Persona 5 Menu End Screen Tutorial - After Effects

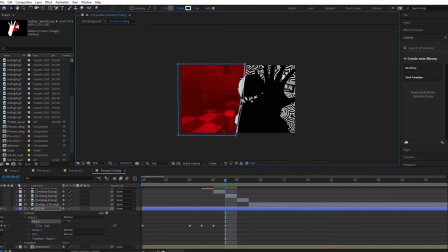(8:02)
Here, because of the tutorial, and I actually had a quick look at the actual thing, you can see that the path actually bends in and starts to skew a little bit of the middle. So I don't know why I bothered to actually do this, because I added
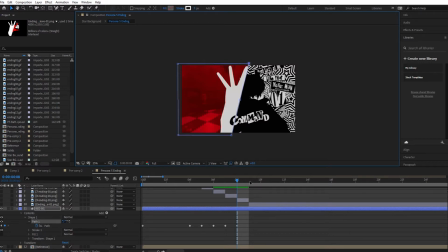(8:21)
the extra point to the path, but then I realized afterwards that the character is going to be completely blocking that, so you're not actually going to see it. I mean, depending on how you've drawn your character and what position on the screen they're going to be, this might be helpful for you,
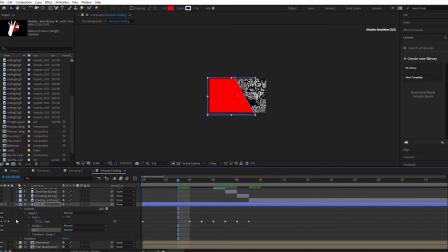(8:37)
but you don't actually need to do it, because like I say, you're going to be covering that part up anyway.
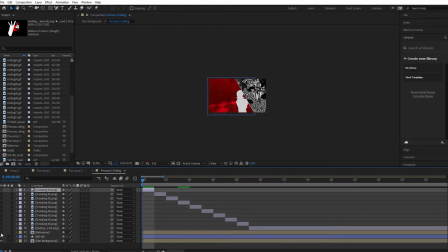(8:42)
Or if you know, depending on how you animate, you might have the right hand side of the screen cover the left hand side a little bit,
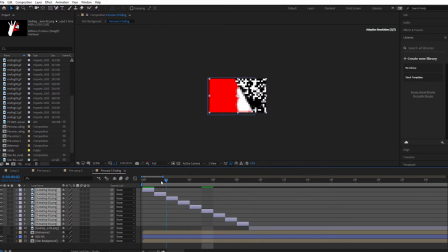(8:50)
because at least the right hand side of the screen's got some animation going on with the star, so that's a little bit more interesting. But yeah, I just did it anyway just for the sake of it. So once you're done with that, turn the fill color back on and just play through it, scrub through it,
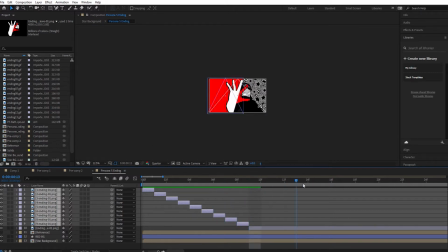(9:04)
just to see that you've completely covered up the side of the screen that you're wanting to, and that the animation works properly. So that's basically it for most of it. The rest of the stuff now is like the optional stuff that you don't have to do, other than the text, I suppose.
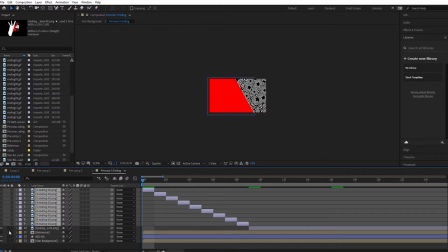(9:23)
But the text you could even just add in the actual like YouTube cards and stuff like that if you wanted to. But what we're going to do now is I'm going to animate a mask for both sides of the screen.
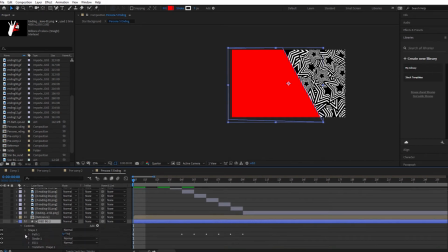(9:37)
So what I did was I duplicated the layer again,
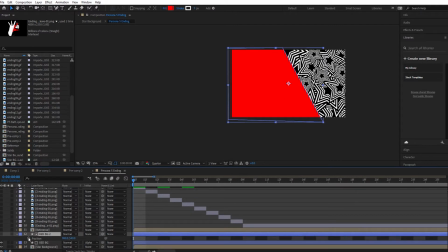(9:42)
deleted all the keyframes for it because we don't actually need to do anything with the pattern on it. So delete that and alpha mat the actual layer so that the layer above it becomes a mask layer. And the position, you're just going to drag it up to the top left.
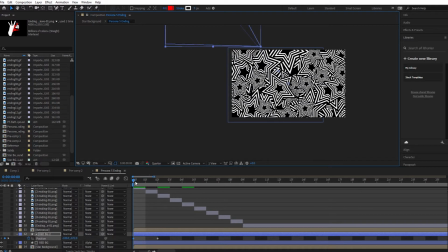(9:59)
I mean, you can have it just come in from the left or anything like that, but I liked it coming in from the top left, so then I can make the right hand side come in from the bottom right. So let's say, yeah, put your position key at the start and about two frames in.
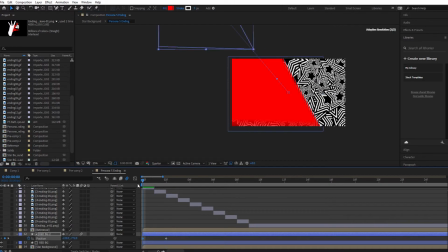(10:17)
So the one two frames in is going to be your end point, so have it be the same as it is now, and then the first keyframe you want to move that up a little bit so it's off the screen, and that way it's going to come down. So like I said, it's two frames of animation. It's going to be very quick, so I put the motion blur on,
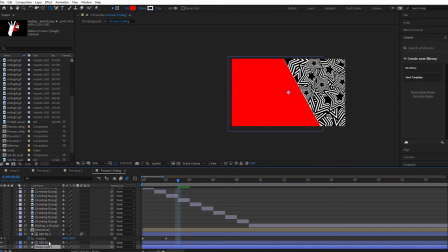(10:36)
just so with the motion blur on you can sort of see the animation a little bit more, because it is very quick. So for the right hand side, draw around the part of the screen that isn't covered up by the red shape, and we're going to do a similar sort of thing. So you could also have this side just come in using positioning,
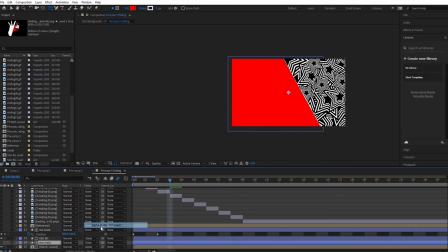(10:56)
but because it's a little bit more interesting and there's a little bit more stuff going on, I like to have it revealed with the mask moving, which I'll show in a sec. So with this, like I said, draw around the shape and then go down to the path and do the same sort of thing that
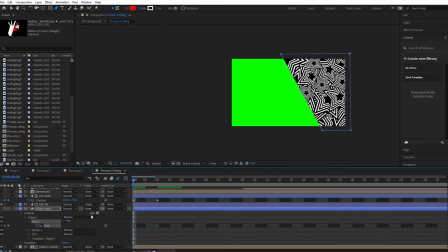(11:14)
we did at this with the moving part of the red thing. So you're going to want to grab the top handles on the mask, drag them down at the bottom, and then you want to go a few frames in, similar to the red side.
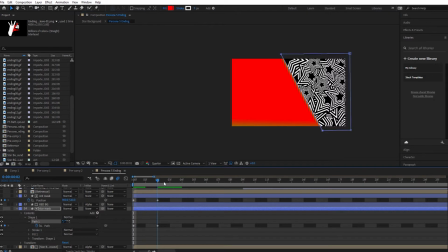(11:29)
You want it to be the same time, so they kind of like intersect and lock in with each other, and then just drag that up, turn on the motion blur, turn on your alpha mat, and like I say, you've got a little bit more of an interesting reveal there.
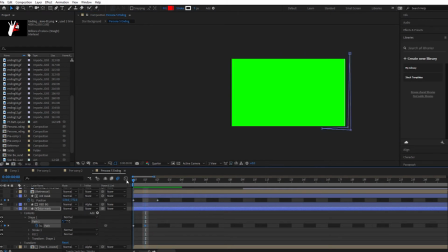(11:44)
And like I said, they're both very quick animations, so you're probably barely even going to notice them when you actually do it. So that's why if you didn't want to do these masks and you just wanted to leave it just kind of the whole thing popping, you're not really missing out on a lot.
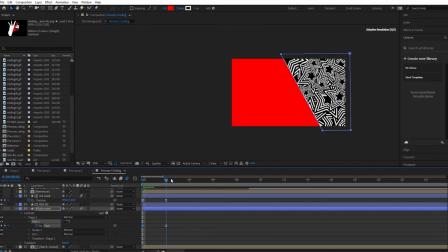(12:01)
But I like to do it like this just so it kind of like transitions from one thing to the next one.
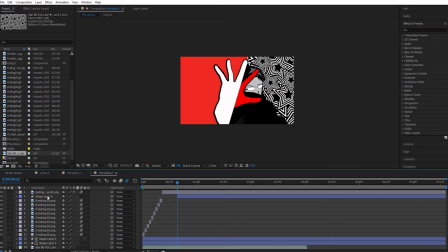(12:06)
And so now that we've got the masks out the way, we're going to do the text.
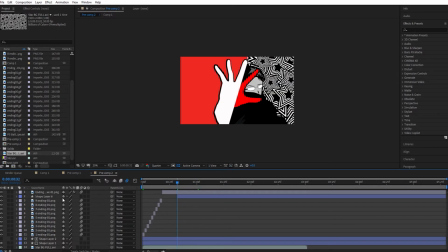(12:10)
So new text layer, and I'm going with thanks for watching, but obviously go with whatever you know you're needing this for.
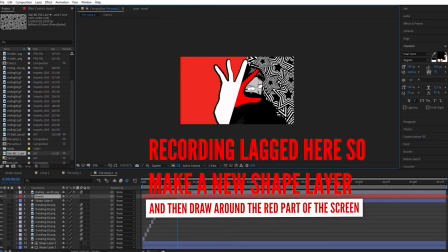(12:20)
I realized that I didn't actually have the tool tab on,
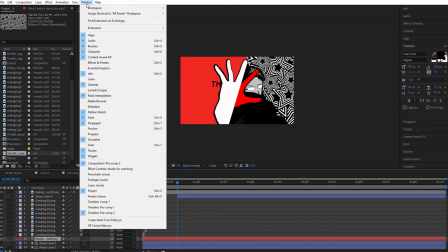(12:26)
because for some reason my Adobe likes to change the workspace. So if you don't have that on, make sure you turn that on now, because that'll be quite handy.
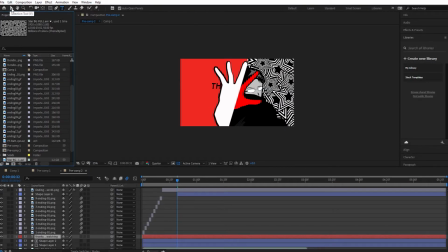(12:34)
Move your text layers to the bottom, but just above the background, so it can be obscured by the character, because I think that looks a little bit more interesting.
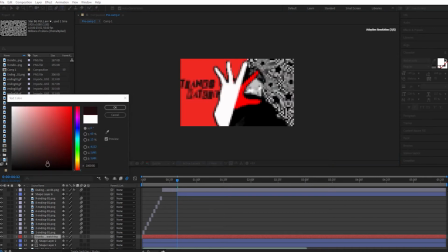(12:47)
Obviously don't make it completely unreadable, but just like the corners of the words maybe, or the shapes on the next bit. As I said, it just looks a little bit more interesting.
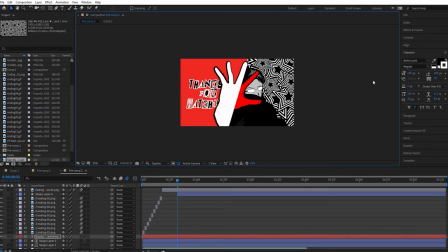(12:57)
So I'm using this Dr. Punk text, which I think I used in something else recently, I can't remember, but I'll put it in the description again. So with that, for the left hand side, I like to go black with a white stroke, and you can turn the stroke down quite a bit because it looks a little bit weird without it.
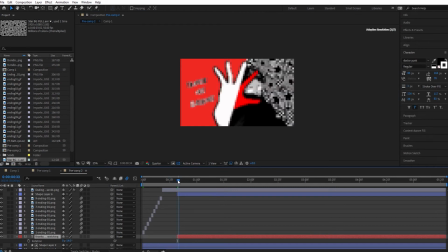(13:15)
So I have the text starting when the animation's almost complete.
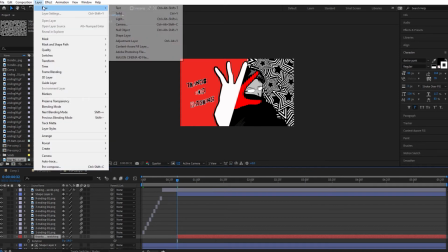(13:21)
I don't want it fully completed,
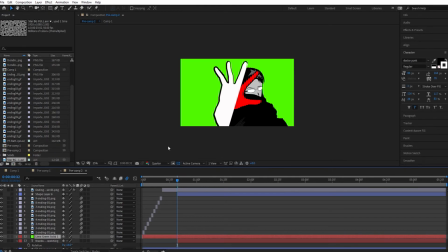(13:24)
because I'm going to show you at the end a little bit of animation to go with it, and I think it just looks better when things are still moving,
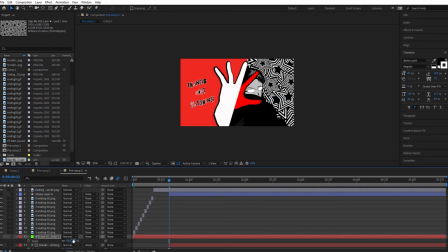(13:31)
that the text comes in at the same time. And we're going to do a similar masking thing with it, so just draw a new shape layer, alpha mat it, and then have it come in from one side to the other. You could also probably use some of the text presets in After Effects.
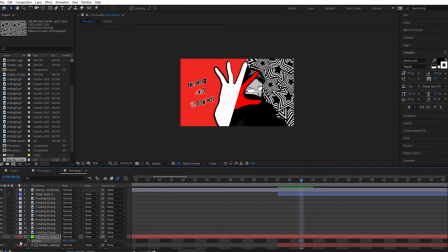(13:51)
That might look better depending on what you want. I can't actually remember how I've got it on the my actual one. Oh, it's because in the actual one I did it like this, because I've got the Persona 5 battle wipe transition that I made.
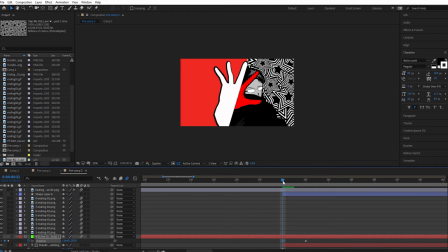(14:05)
So if you wanted to, I've got that video on my channel, you could download that, and then you could do this. If you add that wipe on top of it, that wipe comes from the top right to the bottom left, so it looks like the text is being revealed using that wipe transition. That looks pretty good, I think. So you could do something like that.
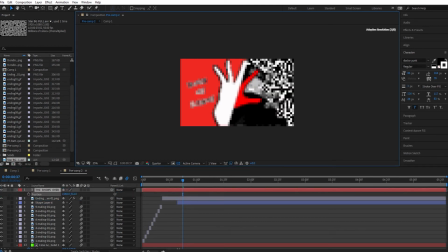(14:25)
You could make your own transition, or you could use the like the preset ones in After Effects. So that's the left hand side done. For the right hand side, depending on what you write, I wrote the show's over, because it's what's in the game, and also it's fitting because it's like this is the end of the video.
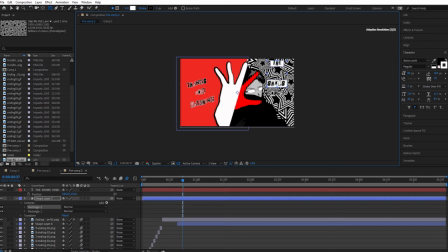(14:45)
So that's three lines of text, so I put that all in one layer. You could put it in different layers if you wanted to, but for tutorial purposes I just put it in one layer because it makes it easier. And because it's black and white text on a black and white background.
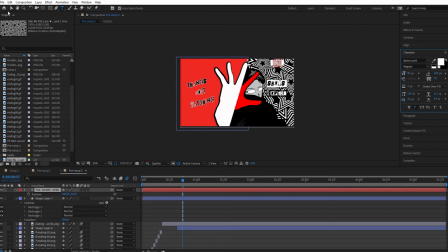(15:01)
You want to add some shape layers to the background behind that. So again, because if it's a tutorial, the shapes I'm putting are pretty basic, but you know, you make them as interesting as you want. And I feel as well, having some of the text be white and the shapes black,
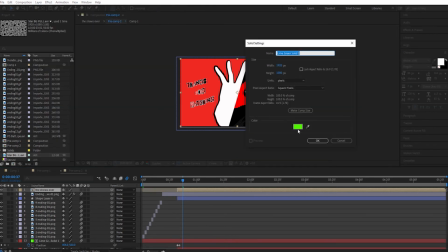(15:20)
and some of the text being black and the shapes white, just looks a little bit more interesting. So depending on how many layers you do for this, if you do three layers of text and three layers of shape or whatever you put,
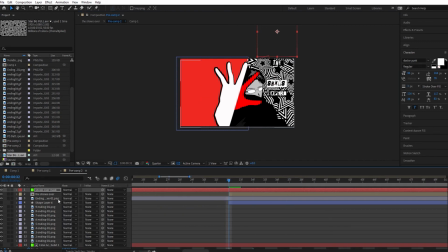(15:34)
pre-compose them, and that way you've got one layer to deal with if you end up doing a mask afterwards, which I do here. So again, you could pre-compose them and do a mask, or you could just have them like I say, use the preset text animations in After Effects.
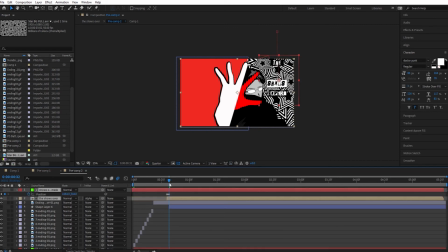(15:55)
Either way, it's going to look good. And yeah, that's it for the most part.
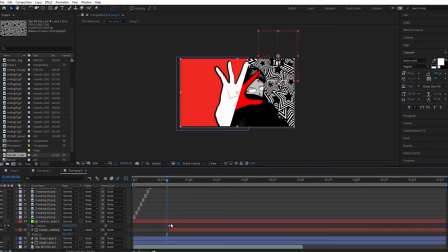(16:00)
So the final stage, which again you don't have to do, but I think is it makes it look a lot better, is this this sort of impact animation.